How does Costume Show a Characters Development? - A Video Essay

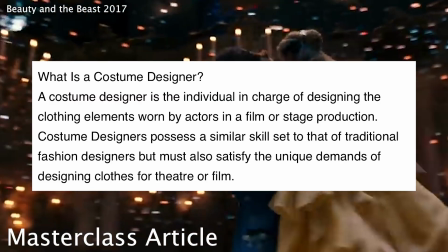0s
How does costume show a character's development? Costume design is defined as the process to plan, create or stage all the costumes for a piece of media.
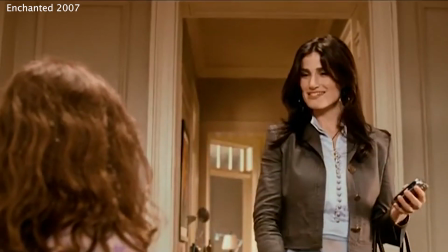7s
This can involve styling ready-made pieces or creating a costume from scratch.
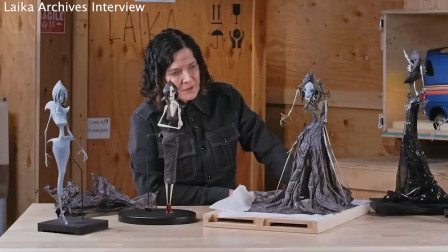12s
There isn't usually a costume designer hired for animated movies, with this task being left to the character's designers.
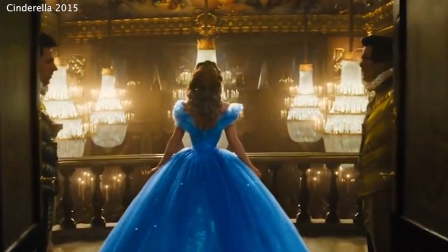19s
So then why are some of these costumes some of the most recognisable around the world? Part 1.
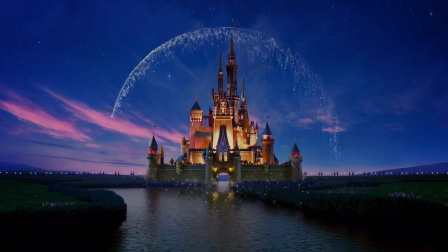24s
Cinderella. Disney has one recognisable problem. Characters don't tend to develop over the course of a story.
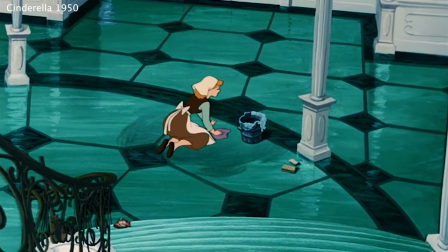31s
Cinderella starts her story as a poor, kind, patient and unconfrontational character.
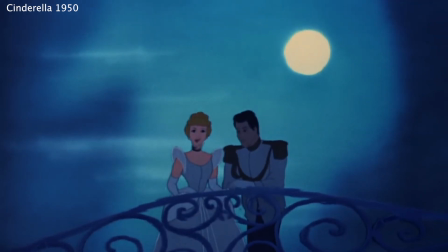36s
She finishes the story as a kind, patient, unconfrontational, happily married princess.
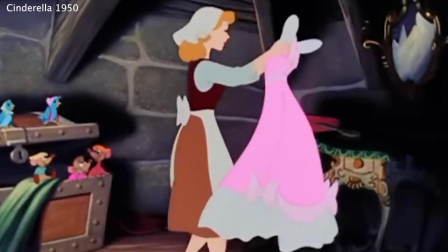41s
So what can we infer from Cinderella, and why are her costumes some of the most iconic in the animation world?
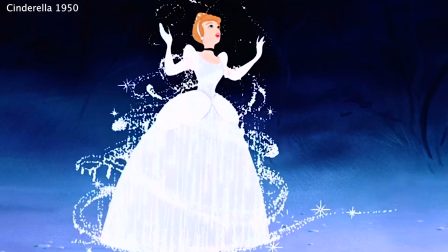48s
Cinderella's costumes focus on the rags to riches storyline, showing her determination to wait it out rather than change under pressure.
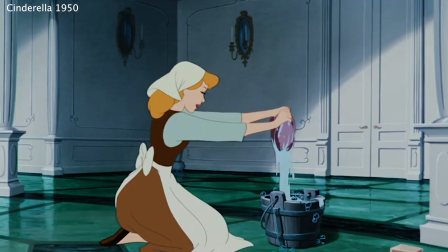56s
Her story focuses on her relentless kindness and patience. In 1950, we are introduced to her in work clothes, practical and plain.
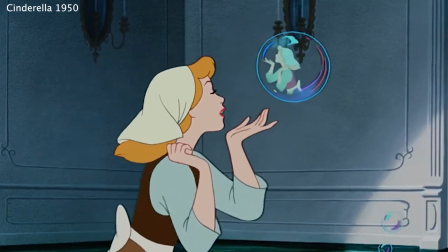64s
She has a job to do. A baby blue undershirt with a brown apron over the top.
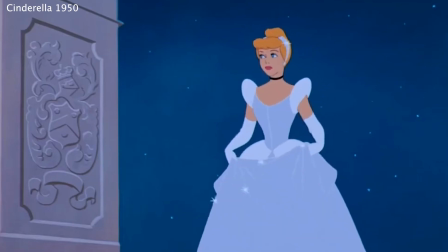69s
Baby blue is used throughout Cinderella's story to represent her and her world around her.
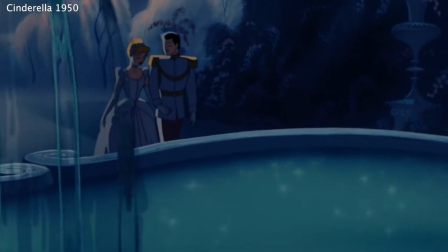74s
Blue is traditionally used as a sad colour, creating a feeling of loss and tragedy, but blue is also a colour of calm.
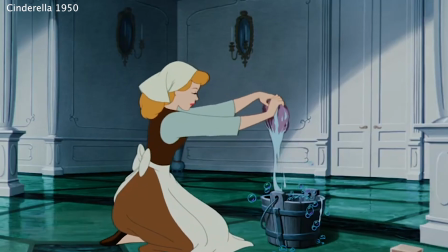82s
Wearing blue as a base shows how Cinderella's calming personality is set in her and can't be changed.
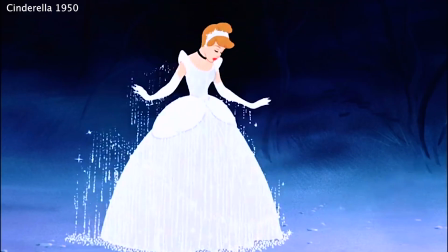88s
Cinderella finishes her story in a grandiose silver ball gown,
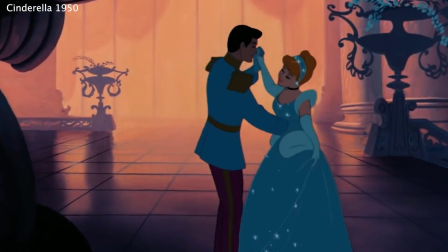91s
standing out from the bright colours of the ball with an elegance of wealth she was actually born into.
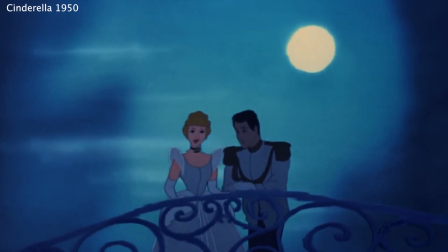97s
Cinderella's ball gown is silver, reflecting the colours of the night sky and blending in with the hues of the kingdom around her.
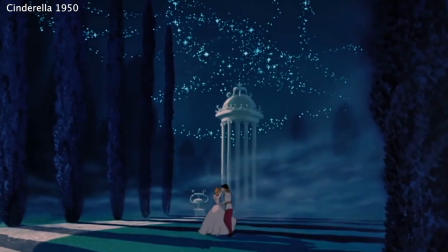103s
She was designed for the kingdom. This scene completes the animated Cinderella's development.
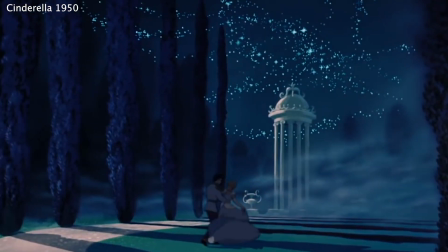109s
It shows how she has become completed.
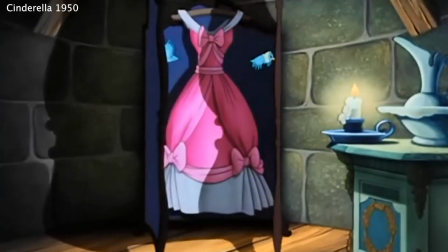111s
From only wearing small amounts of her blue, to trying to defer in an old dress of her mother's, to meeting the prince and falling in love.
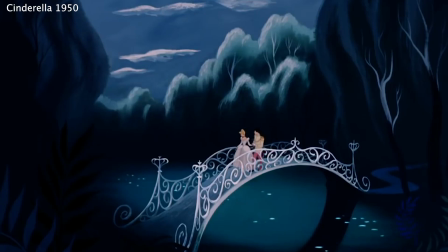120s
Her story has become full circle. So if the blue of the animation was to show her calming and her fitting in with the kingdom,
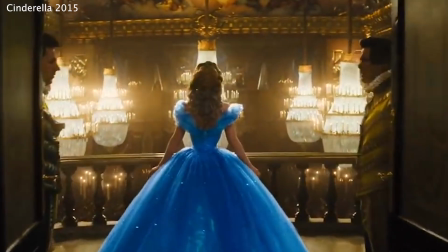127s
it begs the question as to why the blue dress was kept when Disney reimagined the story in 2015.
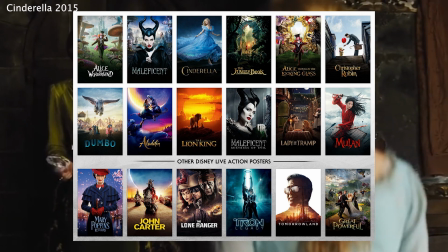133s
Though Disney now has a reputation for making subpar live-action adaptations, the 2015 animation gave life to the character of Cinderella.
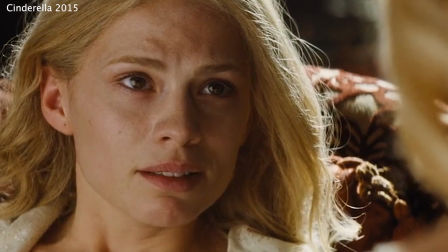141s
It gave her backstory as to why she was so kind and compassionate. The development of the character gives her life and a purpose.
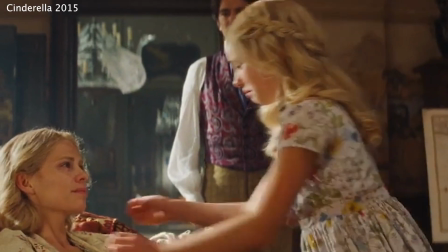148s
She has flaws which give her believability. Her life and her struggle becomes a part of her and her costumes.
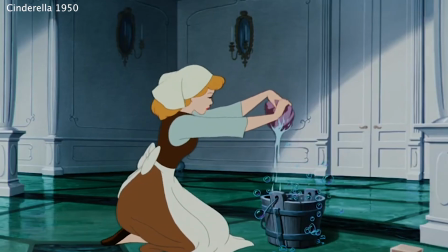155s
As stated previously, her animated workwear is plain and practical.
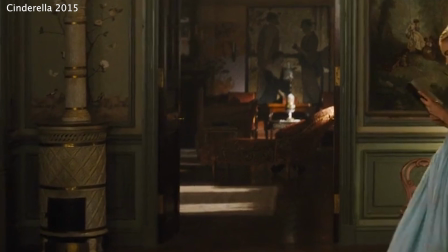160s
In the live action, her dress has texture with a whimsy feel. She wears the same dress between her life with her father and after his death.
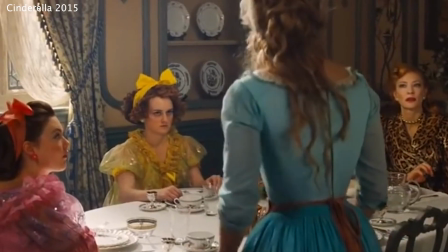168s
She holds on to her past life and is showing how it's been taken over by her stepsisters, as well as her wish to go back to her old life.
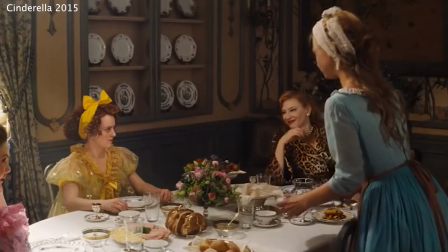176s
By holding onto her old dress, she holds on to her memories and her dignity.
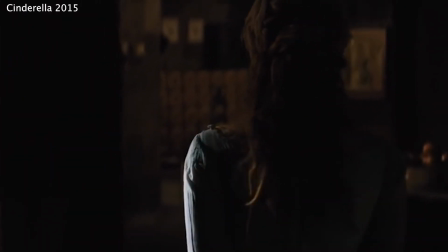181s
This is also a way of segregating her away from the rest of her stepfamily, who wear different outfits through the progression of Cinderella's life.
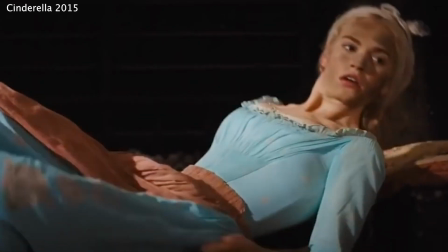189s
As her stepfamily continue to mistreat her, her dress becomes worn and faded, leading her to run away and have a run-in with the prince.
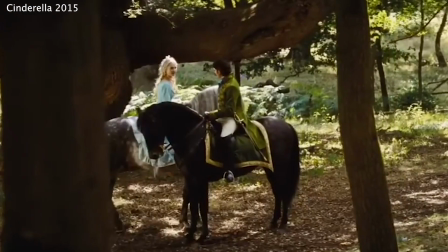197s
This interaction changes her story, from straight rags to riches to love.
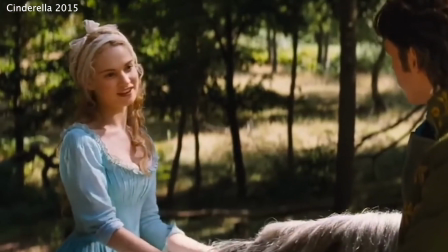202s
It shows her passion for the defense of what she cares about.
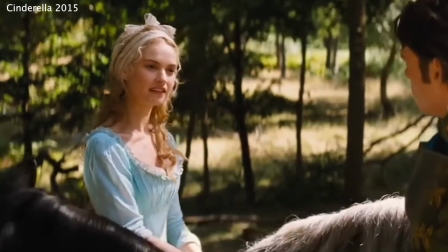206s
It adds a layer to her and the prince's story, creating a connection between them and making their romance more relatable and aspirational.
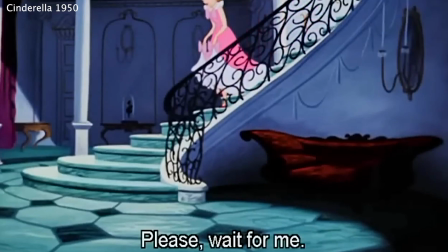215s
The next development for Cinderella is for her dress for the ball. In 1950, the dress is layered of pink and white.
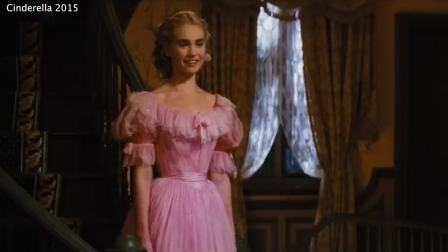222s
In the live action, her dress is a delicate replica of her work clothes.
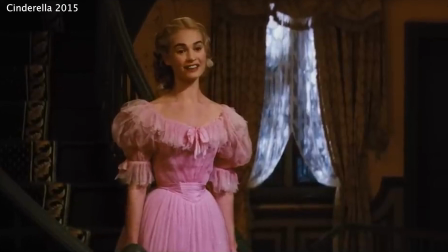226s
The pastel pink shows her femininity and her passion as she defends her choice to wear it.
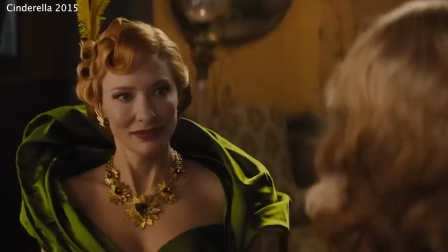232s
Her dress being destroyed shows a change in Cinderella. She stands up for herself, simply asking, "How could you?"
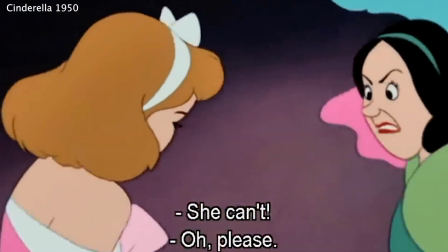239s
A small change from the original, where she begs,
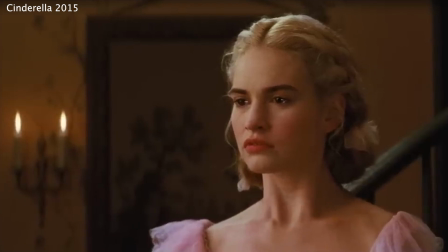242s
but a powerful change to show her character developing from a subdued blue to a passionate pink.
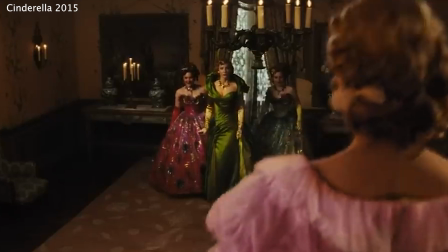249s
It is also in this pink dress where she loses her hope and her belief.
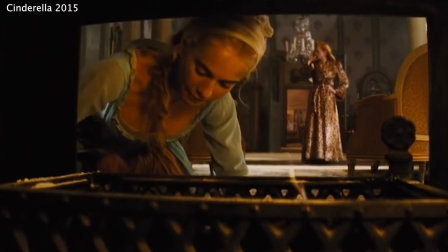254s
She has tried for years in the damaged blue dress, holding on to the memories of her old,
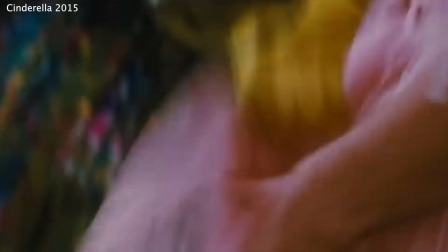259s
happy life, the memories of her mother were literally being torn from her body.
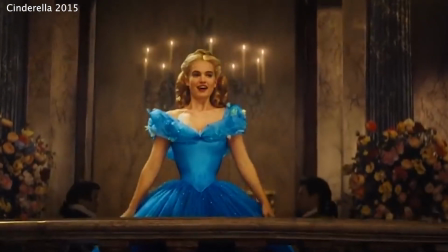264s
The ball gown from the live action is probably one of the most recognisable dresses from the franchise.
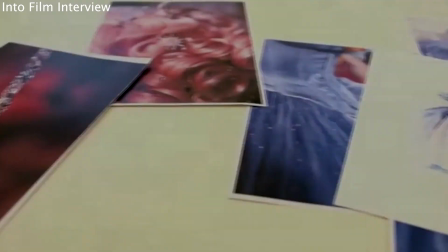269s
Designer Sandy Powell wanted the dress to fall like a waterfall with multiple shades of blue, purples and whites.
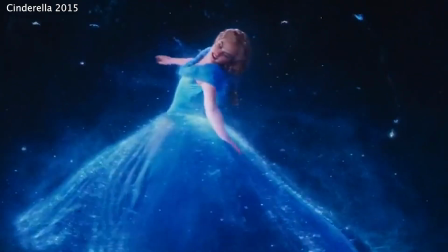275s
Over 217 metres of fabric and over 10,000 Swarovski crystals were used to create this dramatic blue ball gown.
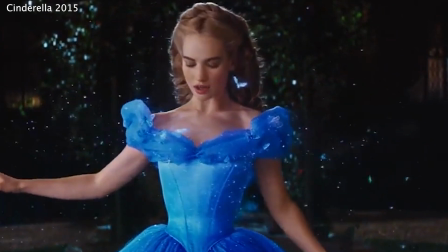284s
Blue represents the original Ella, kind, compassionate and brave. She is back to believing in the magic her mother bestowed on her.
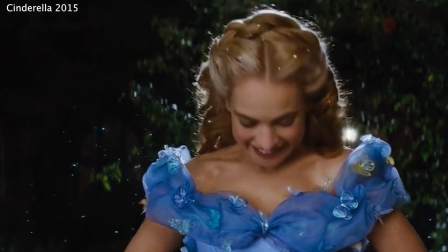291s
The dramatic transformation shows how she has changed through her hard times and doubts.
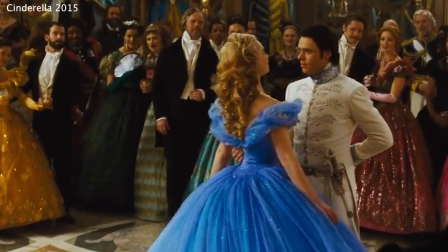296s
She stands up for herself and through it all remains truthful to her character.
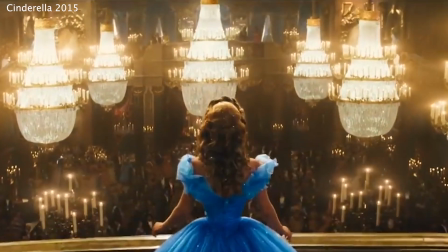301s
This live action is a key example of how animated design can be adapted into live action,
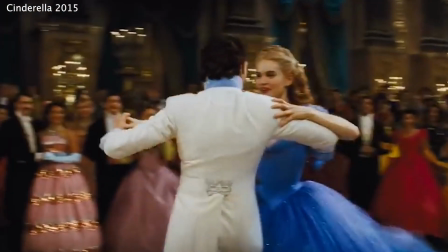307s
and how a character can be taken through a journey to modernise and yet still remaining true to the original.
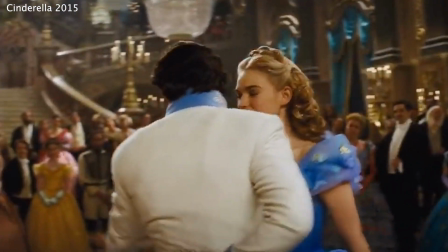314s
Developing an iconic character to live action can be done. How come Cinderella is recognised as one of the only successful adaptations by Disney?
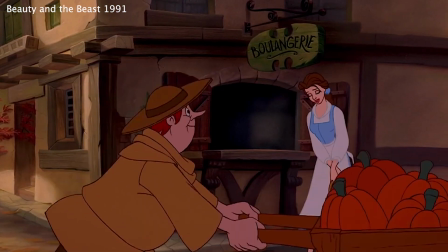322s
Part 2. Beauty and the Beast. Beauty and the Beast is one of Disney's most recognisable and iconic movies of the Disney Renaissance period.
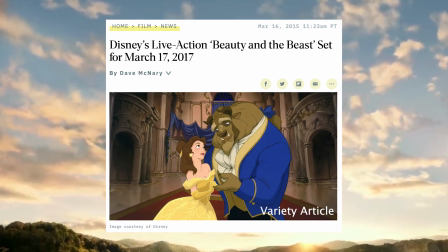330s
When Disney announced the live-action adaptation in 2017,
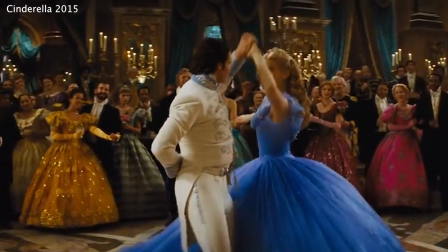334s
fans were excited to see the result, especially after the fan success of Cinderella's adaptation previously.
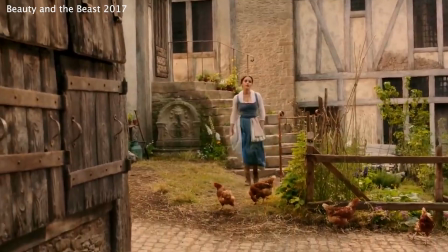340s
However, despite having Barbie designer Jacqueline Duran on board, Beauty and the Beast is now known as one of the biggest letdowns in the Disney live-action repertoire,
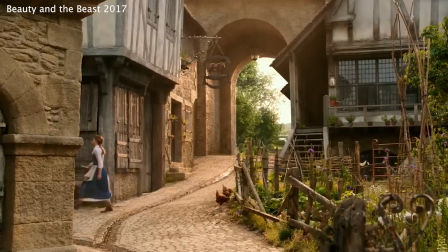349s
with issues ranging from the actress Emma Watson to issues with auto-tune and,
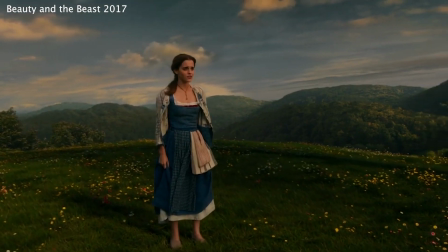354s
of course, the costumes. So, what was so wrong with the costumes in Beauty and the Beast?
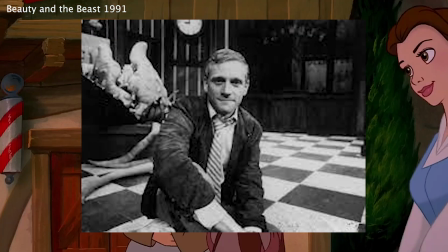359s
Belle is a very special character in Disney history, being Howard Ashman's last film to write the music for before he died of complications with HIV and AIDS.
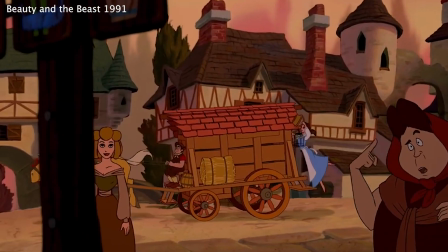367s
Howard wanted his final character to be special.
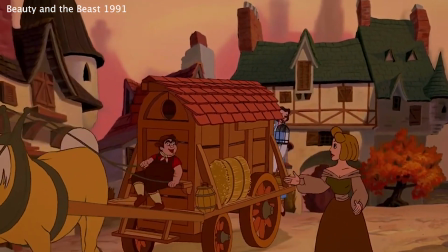370s
So when he wrote the song Belle, it's a standout moment, showing her as a character, practical, and a dreamer.
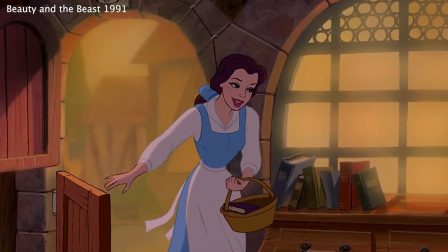377s
She has wants and needs that weren't really explored by Disney princesses up until that point.
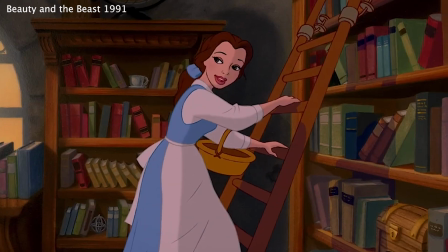382s
Her clothes reflect and respect her drive,
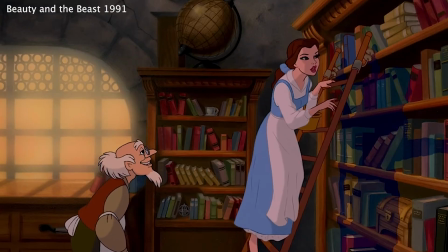384s
again a blue dress with white accents to show a hidden sadness and purity within the character,
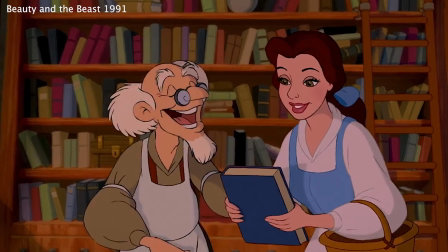391s
with a drive to escape her provincial life. Her outfit differentiates herself from the rest of the town.
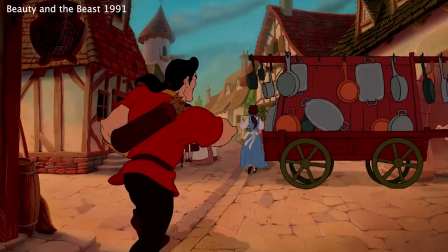397s
Her brown hair separates herself from the other women pining over Gaston, as well as her overall colour palette,
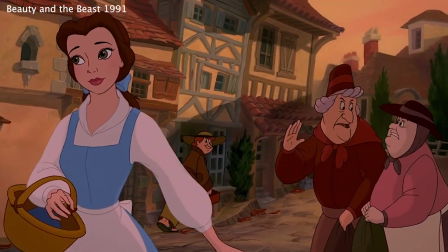404s
separating herself into the reputation of the strange, funny and peculiar girl.
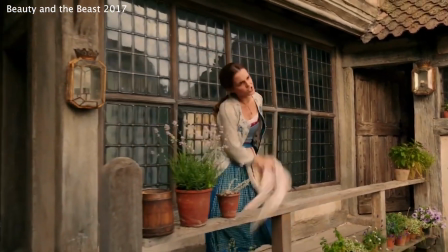409s
When this was translated into live action, Duran wanted to make her version of Belle stand out for her animated counterpart,
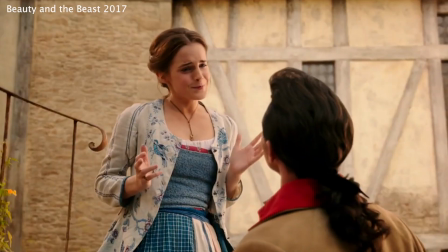415s
but adding floral details for a nice feminine touch.
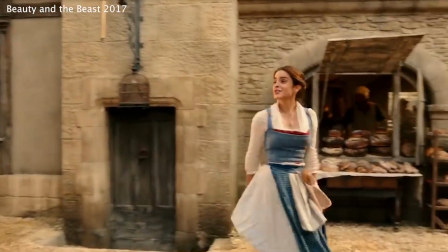419s
Using the animation as a starting point, she chose to work with Emma Watson and create costumes for a heroine rather than a delicate princess.
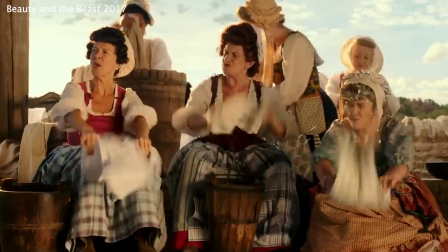426s
This in principle is understandable, as Watson was facing herself as a feminist and adamantly would not be wearing a corset within the film.
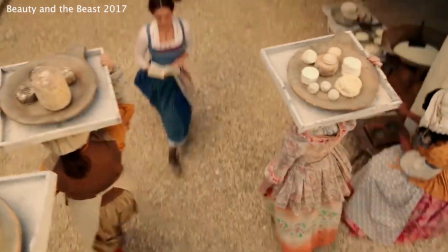435s
Despite Duran wanting to look into a more historical setting, placing Beauty and the Beast in an 18th century with a fantasy twist.
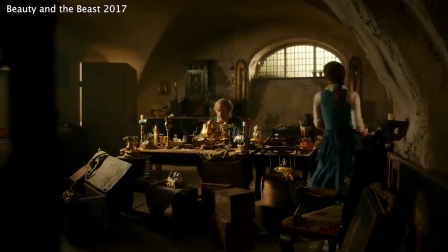442s
This fantasy twist and historical influence helped to ground the live-action Belle in her world,
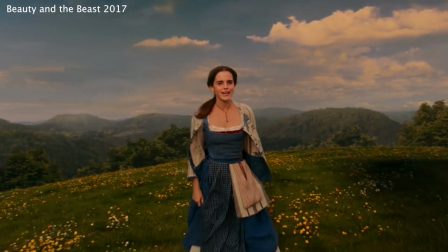448s
but it also creates a sense of rules and limitations when designing the rest of the costumes that the animation didn't have to compete with.
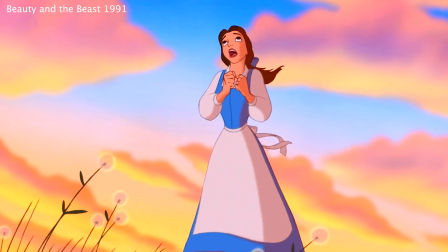455s
The suspense of belief can be altered and shifted without worry of context and accuracy.
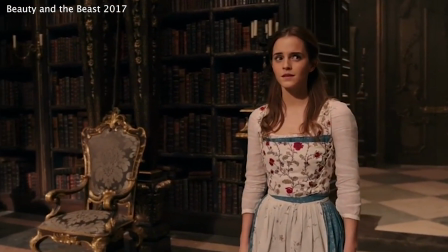461s
These self-insured limitations create one of the biggest letdowns within the live action, the golden dress of the ballroom scene.
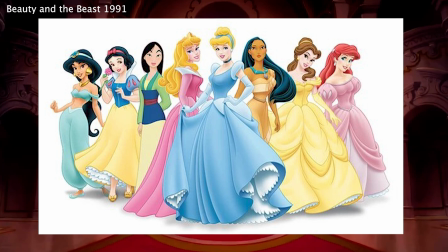468s
This is commonly known as the final dress, though not the last dress within the film, is the pivotal moment of the movie,
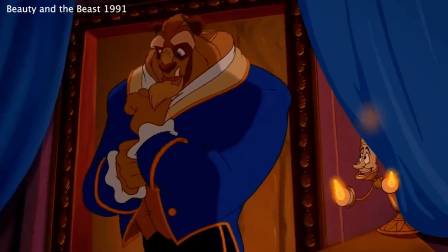475s
with all the build-up and development between herself and the Beast lead up to this one singular moment.
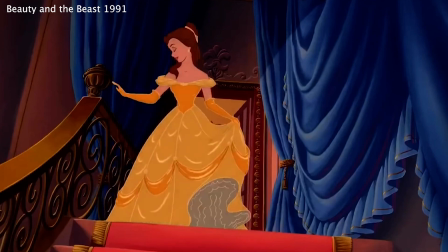482s
So, let's compare the two. In the animation, the scene begins with Belle's entrance, an impactful large layered gold dress with ruched details,
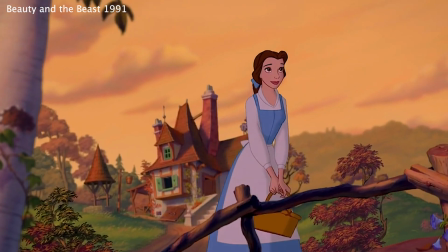490s
an off-the-shoulder neckline with matching gloves. The dress is an outlier from the practical outfits of the rest of the movie.